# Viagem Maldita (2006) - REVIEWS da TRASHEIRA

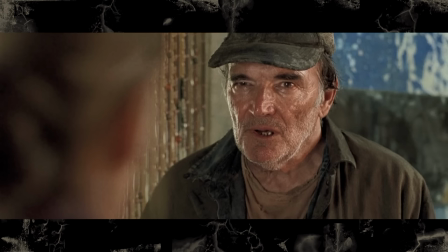O cara do posto de gasolina vê ela olhando pra bolsa e pensa Ela viu alguma coisa suspeita Vou ter que mandar esses caras pra morrer E aí ele que vira e fala,
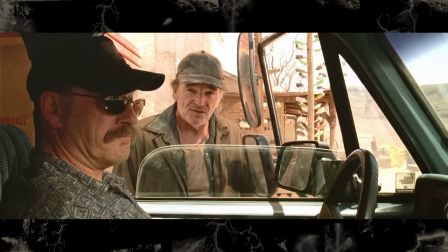ó, tem um atalho aqui Pelas colinas que se você pegar você chega mais rápido Então assim, não foi a família que tomou uma decisão estúpida De sair da estrada principal Foi o cara que redirecionou eles pra cair Lá no rolê dos canibais, mas pra se defender Achando que podia dar ruim pra ele Se alguém tivesse alguma evidência do envolvimento dele Com as desaparecimentos Em questão de roteiro, acho que faz mais sentido do que no original essa parte Então vamos pra família Que tem bastante gente,
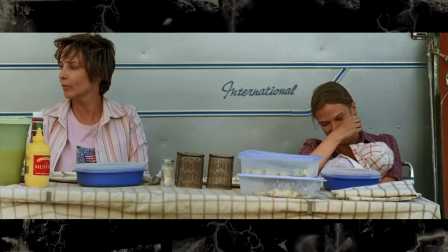né E ela é exatamente idêntica ao filme original, assim, até a caracterização de todo mundo é parecida. Visual, né, que você diz. Tem até uns mesmos momentos, tipo, quando o cara do posto se aproxima do trailer, o cachorro pula na janela pra dar um jumpscare.
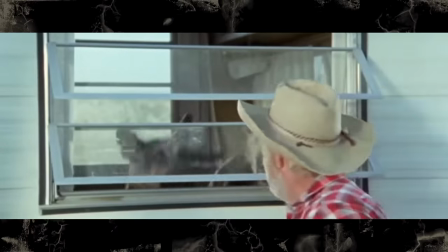É o mesmo jumpscare barato nos dois filmes.
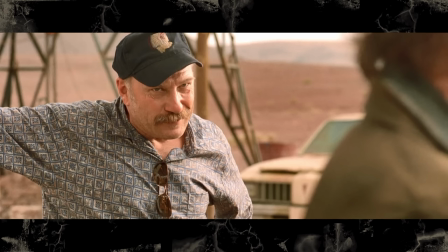O Patriarca da Família é esse velho ex-detetive, que é um republicano, conservador, pro armas. E eu acho que a versão do Alexandre Aja é até mais debochada nesse sentido Do que a versão do Wes Craven Mas o Barry,
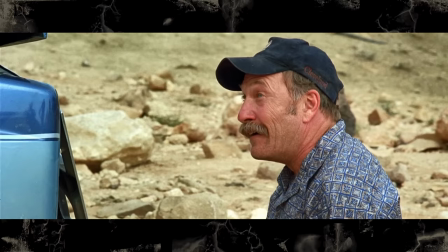que é o Big Bob, ele é interpretado por um ator bem subestimado Eu acho que é o Ted Levine, mais conhecido como Buffalo Bill, do Silêncio dos Inocentes Pelo que eu vi, ele praticamente improvisou todas as falas dele nesse filme Ele só entrou no personagem e foi Que é um personagem fácil, né? De você entrar no clima ali Ah, vou virar um bonachão conservador, pronto Aí você tem a mãe religiosa,
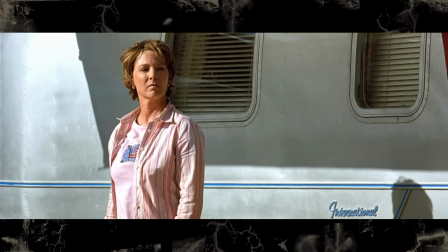que também é praticamente a única caracterização dela e é meio debochado como eles tratam tudo isso,
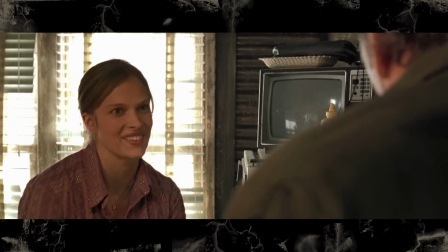né? A filha que namora o cara que eventualmente vira o protagonista também não é muito caracterizada, né?
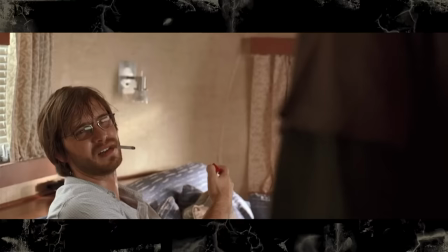Não, ela é do lar. E o Genro, que é esse cara que tem um estilo meio anos 70...
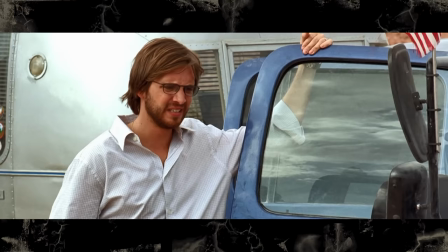Ele é o completo oposto do pai. Ele é democrata, ele é contra armas, ele é pacifista. E aí é legal ver essa dinâmica entre eles ali no final do filme, principalmente numa situação extrema absurda, assim, que eles estão.
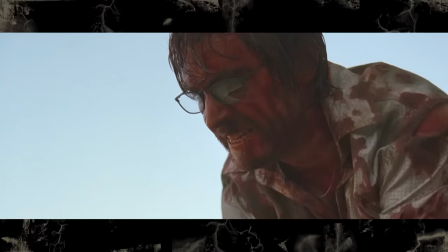É, o Genro ele vira o protagonista e o filme acaba meio que sendo, igual o original faz isso também,
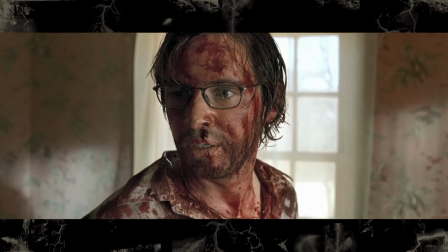ele indo de pacifista a quase no mesmo nível dos canibais que estão lutando contra ele, que ele vira um assassino a sangue frio e sai matando todo mundo.
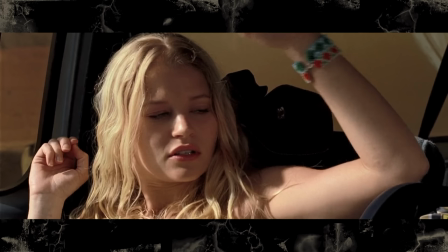E aí tem a filha mais nova, que é a Claire do Lost.
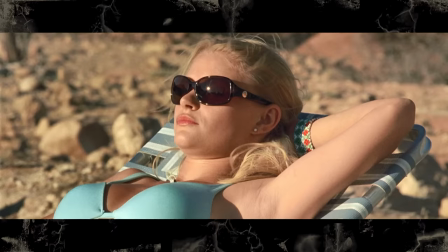Ela é a filha mais foda-se, que ela só tá tipo, ah, a gente tá preso nessa situação mortal aqui, eu vou aproveitar pra pegar um bronzeado aí.
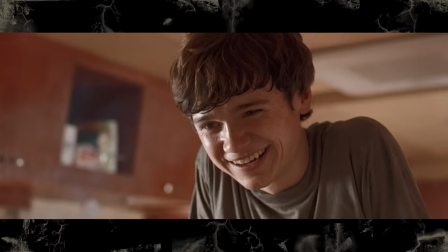E o irmão dela é meio mala, e ele no começo é estabelecido como um cara bom com eletrônicos, que ele conserta o ar-condicionado do trailer.
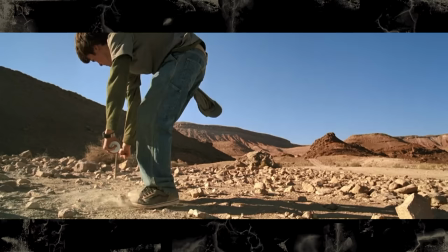E mais tarde, isso é mais ou menos relevante quando ele começa a colocar várias armadilhas em volta do trailer pra tentar derrotar os canibais lá no último ataque. Mas é aquilo que você falou, né? Eles são todos uma visão muito satírica da família tradicional americana.
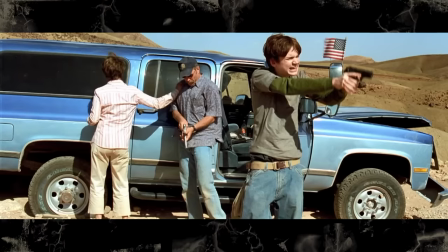A direção coloca eles com o enquadramento com a bandeira americana no fundo, eles param pra rezar antes de fazer a jornada deles.
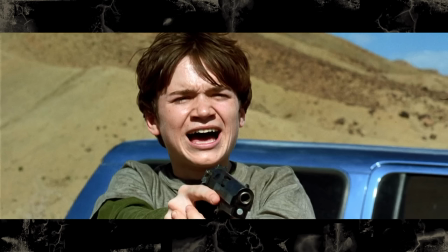E aí o protagonista é um detetive que anda com um monte de arma no carro, ele e o filho ficam fazendo tipo um discurso sobre o que é bom ter armas e poder atirar na galera. E é um jeito muito, tipo, eu gosto de falar, é um francês tendo uma visão cínica de como é a família americana, assim, normal. Mas acho interessante que além dessa dualidade ideológica ali, que tem principalmente entre o pai e o Genro,
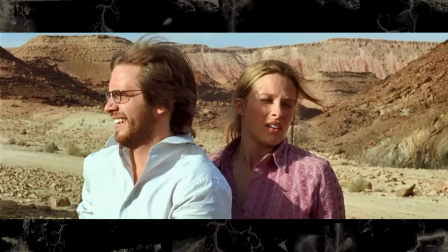o Genro não queria estar ali fazendo essa viagem de trailer, ninguém queria estar ali. A filha mais nova não queria estar ali, a filha mais velha não queria estar ali.
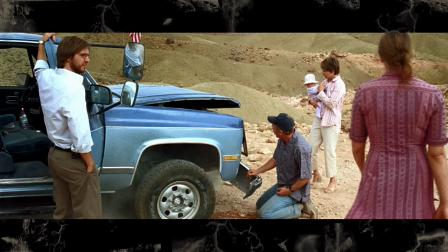Isso foi uma pira do pai de querer cruzar os Estados Unidos de trailer, e aí deu no que deu, né? Então esse é o nosso elenco de personagens, eles vão fazer a jornada dele.
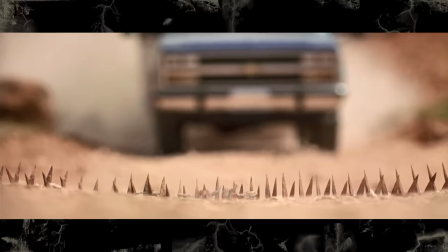E como a Karina disse na trama, eles passam por um monte de prego na estrada que os canibais colocaram, batem o carro, e até é engraçado, depois desse acidente tem uma cena do Genro,
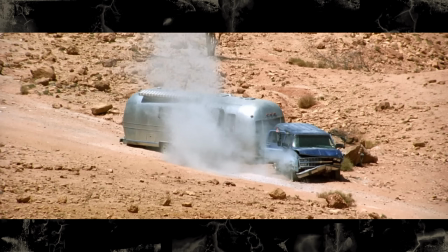que eles fazem piada sobre como o Genro não entende de nada, né? Ele chega, pô, mas não dá pra consertar o carro? E o pai só começa a rir da cara dele. Cara, a gente socou de cara numa pedra enorme, tá ligado? Isso aqui já era.
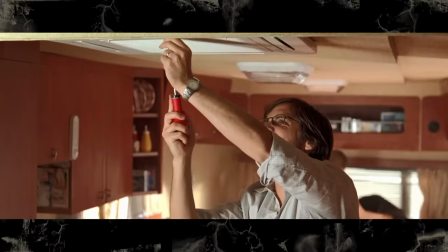É engraçado que ele tá três horas tentando consertar o ar-condicionado, e aí o Bob Jr. vai e conserta em cinco segundos.
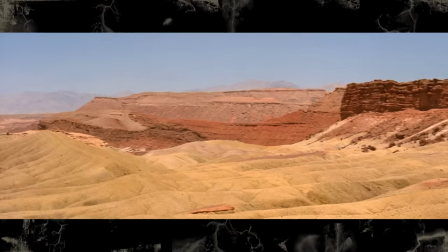E aí a gente tem vários visuais legais aproveitados nessa cena, né? quando eles estão passando pelas colinas do título do filme original, e aí a gente vê todos esses planos de colina com a música tensa,
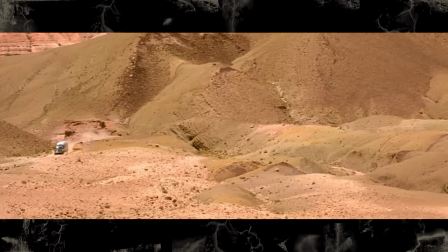já mostrando que tem algum perigo escondido ali.
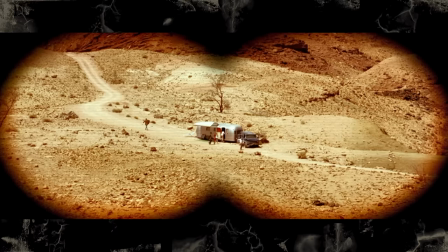Desde o começo a gente vê esses planos que são pontos de vista de um binóculo, observando eles, e a gente sabe que os canibais estão de olho na galera ali.